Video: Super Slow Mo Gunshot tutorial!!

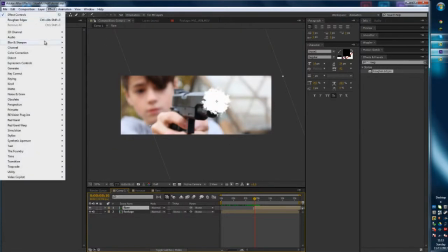(8:12)
So I'm going to go effect, colour correction, tint,
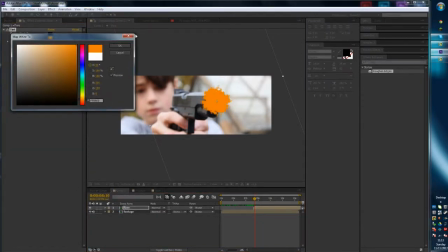(8:17)
and then tint, this is why we did it white, and then tint the white to a nice bright orange, and set that to add.
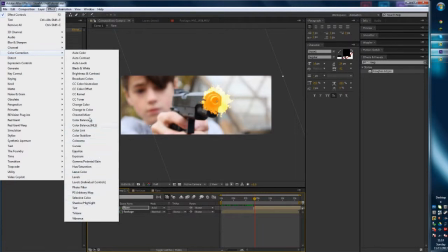(8:24)
And then also, I'm going to go colour correction, where is it, brightness and contrast, and then brighten it up,
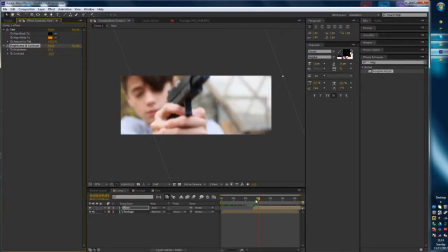(8:34)
turn the contrast down. So now we've got a nice sort of fiery looking muzzle flare.
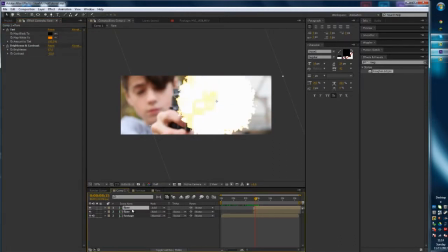(8:41)
And next we want to duplicate it, and on the bottom layer, effect, blur and sharpen, fast blur, and just blur it out quite a lot.
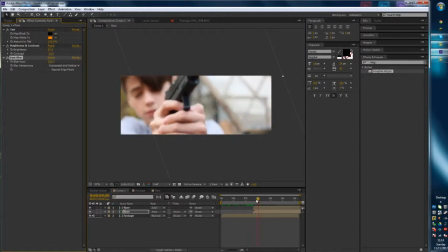(8:50)
And that's going to be our glow. So it sort of lights up the whole scene. And that looks really good, actually. That looks better than my original, I reckon. So yeah, next is create a new solid.
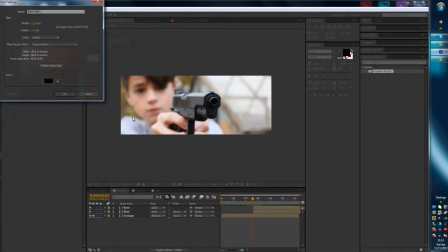(9:05)
So Control Y. I'm just going to make this one black so it looks a bit different. I'm going to call this one
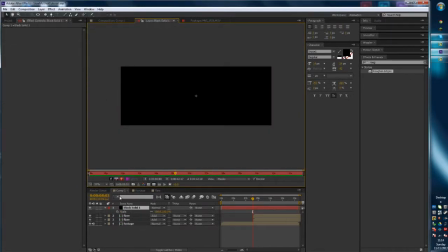Lens Flare. So for this one, we're going to go Effect, Video Copilot, Optical Flares. You can also do this. There is a Lens Flare plugin built into After Effects,
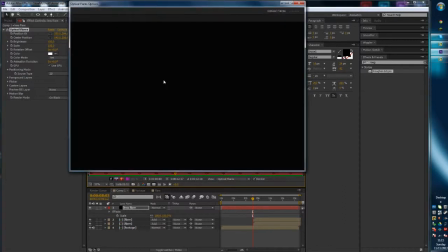(9:29)
but it's just this one's a lot more customizable in Optical Flares, so I can make it look a lot sort of more how I like it.
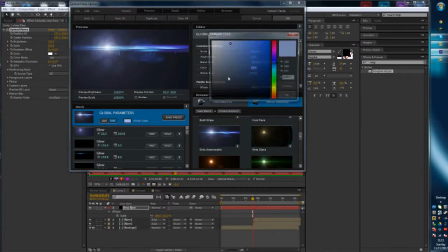(9:36)
And the one I'm going to use is Dirty Anamorphic, and I'm going to set the colour to orange, sort of the main colour, and then go set a few of the different things to orange as well.
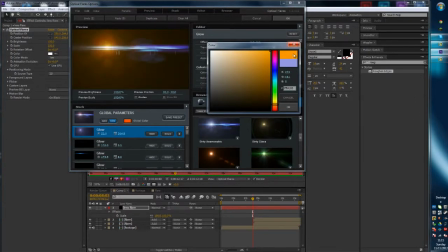(9:48)
Sorry if I'm rushing, I've done this tutorial loads of times today and I'm really annoyed.
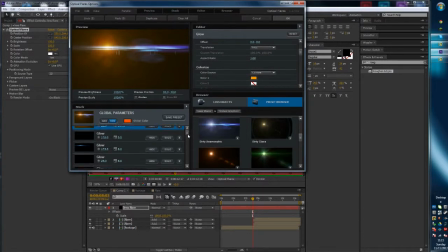(9:54)
Anyway, so now we've got our lens flare almost done, and then I'm just going to go through change a couple of these colours to orange.
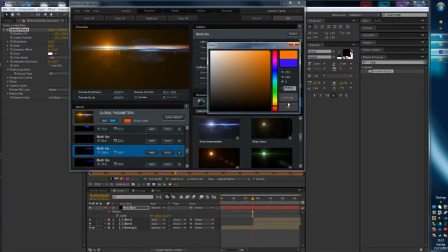(10:03)
I'm going to leave a few blue though, because I think it looks really cool, like that. There we go.
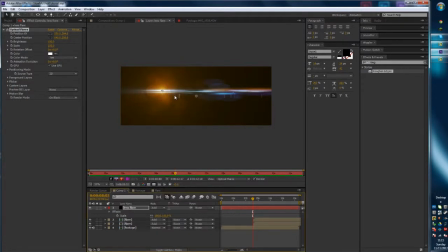(10:08)
And then if you set that to add, and also on transparent.
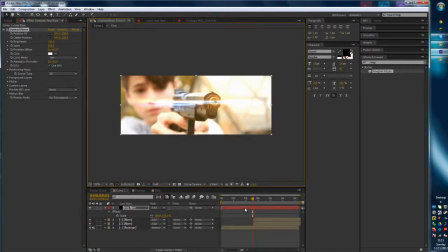(10:19)
Go back to composition, there we go. So now we've got our lens flare. So we're going to go through, find the point where the, there we go. So here, we're going to want to keyframe the brightness, go back a frame, set it to zero. Here, it's going to want to be really bright.
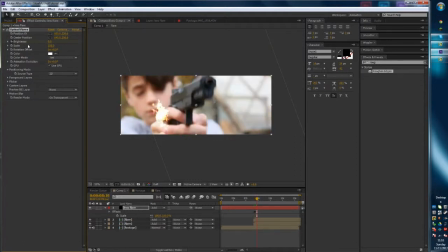(10:41)
4, 5, 6, 6 frames on, turn back down to zero. So now you've got this nice.
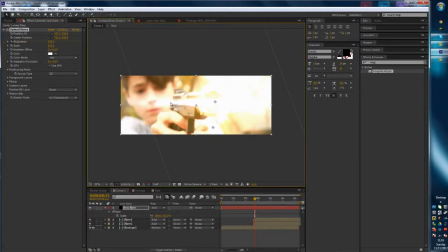(10:46)
But I'm also going to move this center point just down here, so it's less like coming over here, because that just gets in the way of my face, my beautiful face.
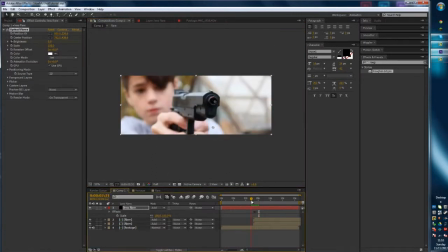(10:54)
So now I've got this nice sort of flash of light,
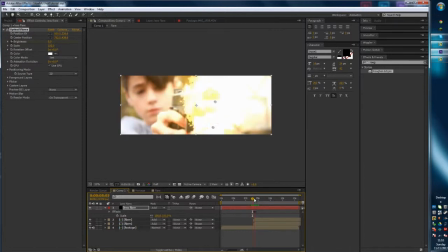(11:02)
which doesn't look half bad.
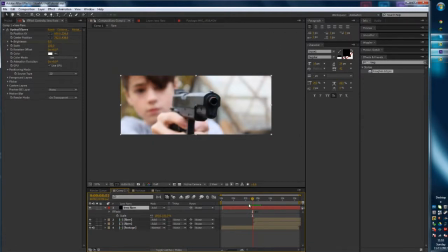(11:08)
Maybe if I just drag this on a couple frames.
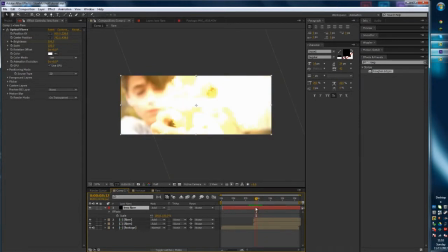Yeah, that looks good. So we've got it sort of.
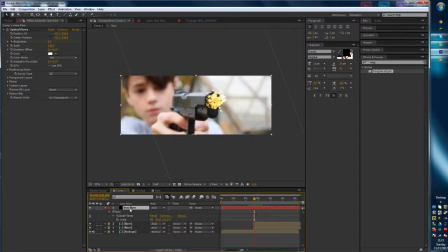(11:25)
If I just open up, hit U to open all the keyframes.
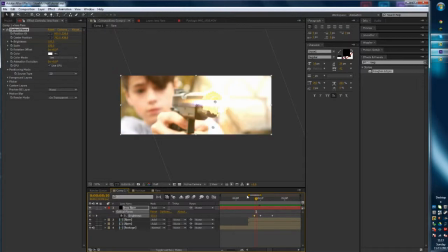(11:31)
I'm just going to go through and drag this brightness, this, so it sort of starts getting up to 100 there, and then goes back down. So it's awesome. So the flare looks pretty damn good.
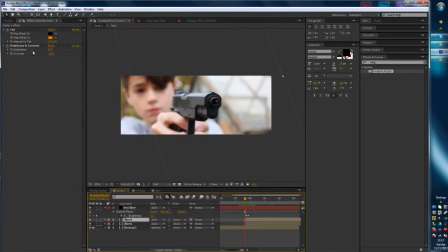(11:46)
The flare's done, pretty much. In fact, on this top flare, I'm just going to blur that out a tiny bit as well. Just like maybe 2 pixels. So it's just not so sharp.
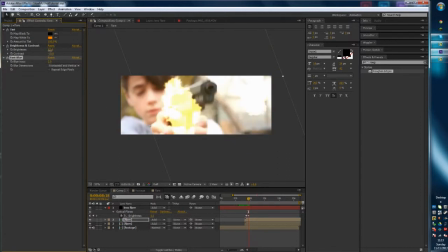(12:02)
And I'm also going to make it a bit brighter.
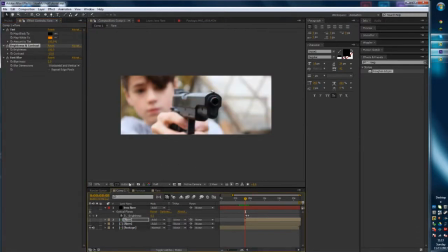(12:11)
There we go, right, next we've got to do the shell. So let's hide this stuff quickly. And I'm using Action Essentials 2.